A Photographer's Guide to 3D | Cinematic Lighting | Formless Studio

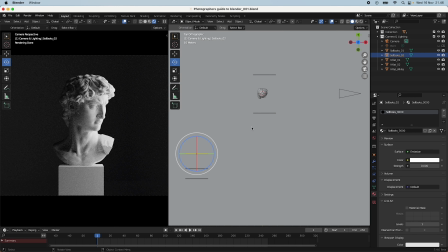(20:40)
If we then take, let's say, this softbox, which is actually the same as the other one, and move it just up here, and,
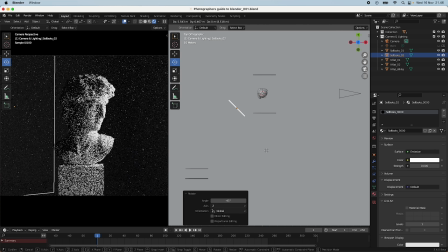(20:50)
angle it, let's say, 45 degrees, just behind our subject,
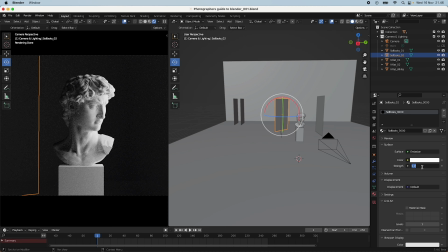(20:58)
we can take this light, and what happens is that this should hopefully create, let's just set the strength to 3.
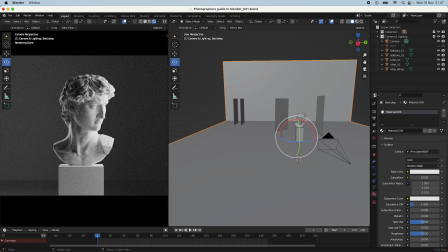(21:07)
Yeah, this will, add what is called a rim light or a hair light or a backlight. It has many names for our subject. So we have a really like 3D kind of realistic dynamic lighting setup right now.
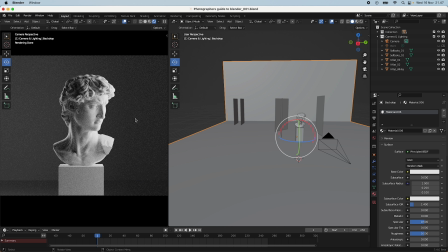(21:26)
Of course, we have also spilled a bit of light on the background with this light, the emission light. What you can do in here is that you can, take our plane and just crank down the light,
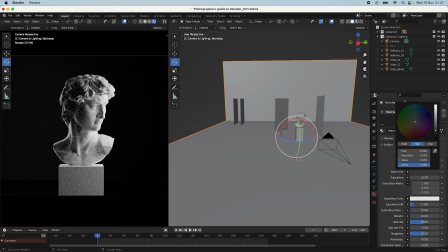(21:38)
and then you will have what we talked about.
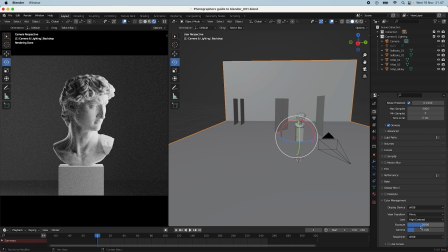(21:42)
Or you can go into the exposure and you can crank down the exposure,
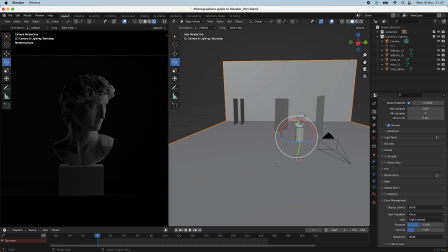(21:47)
and then this is actually what you would do with a camera in real life, and you would just crank up the lights on your
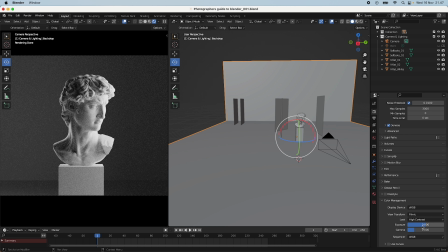(21:55)
light sources. But yeah, I think this looks nice and works for the purpose. So what you can see here is that, let me just use the annotate again, that our rim light creates a rim on his hair and on his shoulder here.
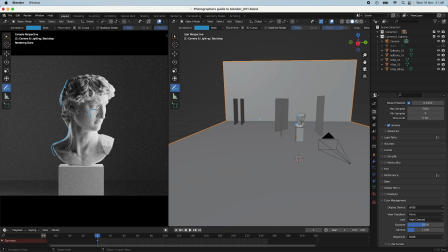(22:15)
And we have the Rembrandt triangle, and we have the entire left side of our character in light here. And this just makes really interesting because we have the light,
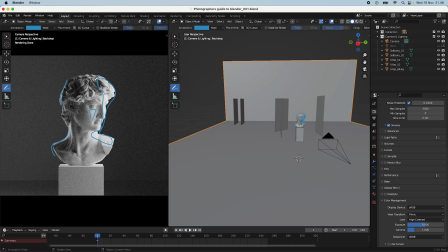(22:33)
we have shadow, we have light, we have shadow, and we have light again. And this really makes for a dynamic image. So yeah, but you can just go out and experiment with all of these lighting setups and, create,
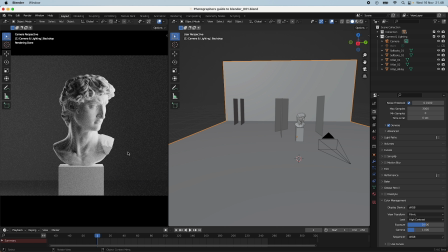(22:51)
and mix them and do whatever you want.
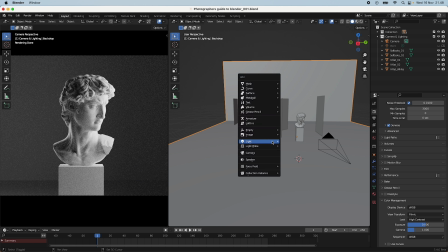(22:54)
Even if you have like a product, you can also take like, should we say and take a point light, for example.
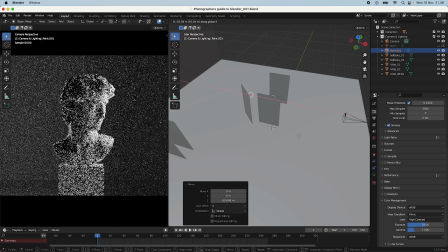(23:01)
You can put it right behind our subject, and you can,
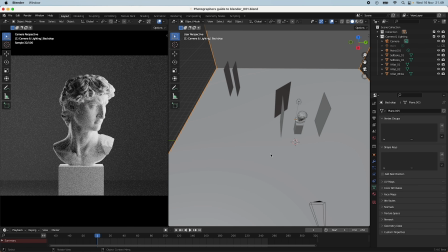(23:11)
crank this one up, and if you move this in, you will have, if we just take our, it's under our collection.
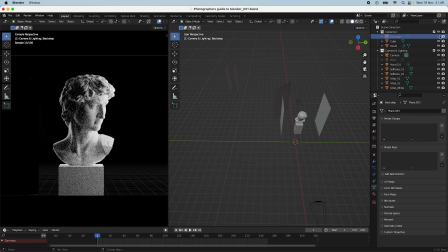(23:25)
If we take our background, move it, not remove it.
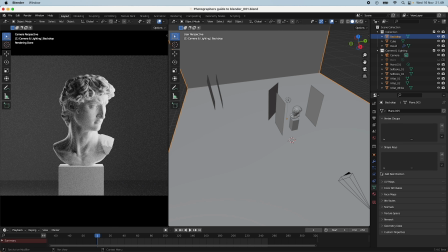(23:29)
But yeah, the effect should be that we can sort of, let's make it dark,
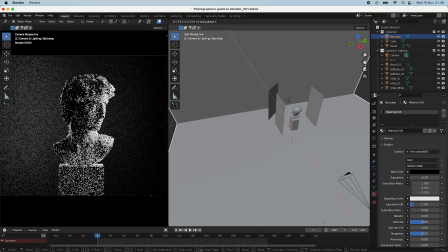(23:35)
and let us put it in here, is that you can see that we, by having this point light here,
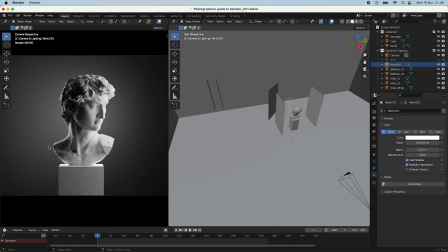(23:45)
can create sort of like a light in the background. It's not something that I do a lot, but it can be done. It might be something that you want to use in your cinematic renders.
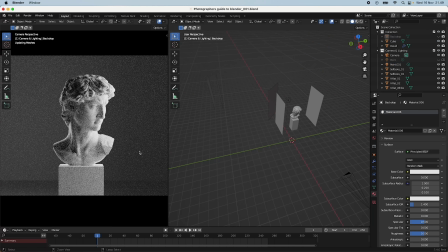(23:58)
But yeah, let me just go back to what we had before,
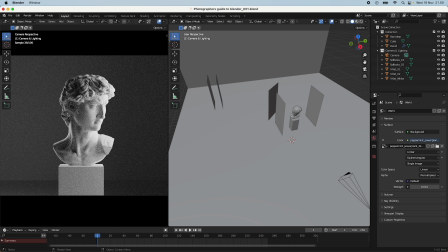(24:03)
just like this, and just remove this and remove this. Yeah, and another trick that I want to end this tutorial with is, if you go down into color management,
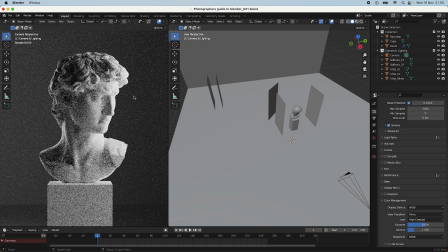(24:18)
sometimes when you see this, or you think it's beautiful, and you think, okay, it looks fine, but then it still looks kind of flat, and it's because you don't really, you're eyeballing the contrast and the like the light in the scene.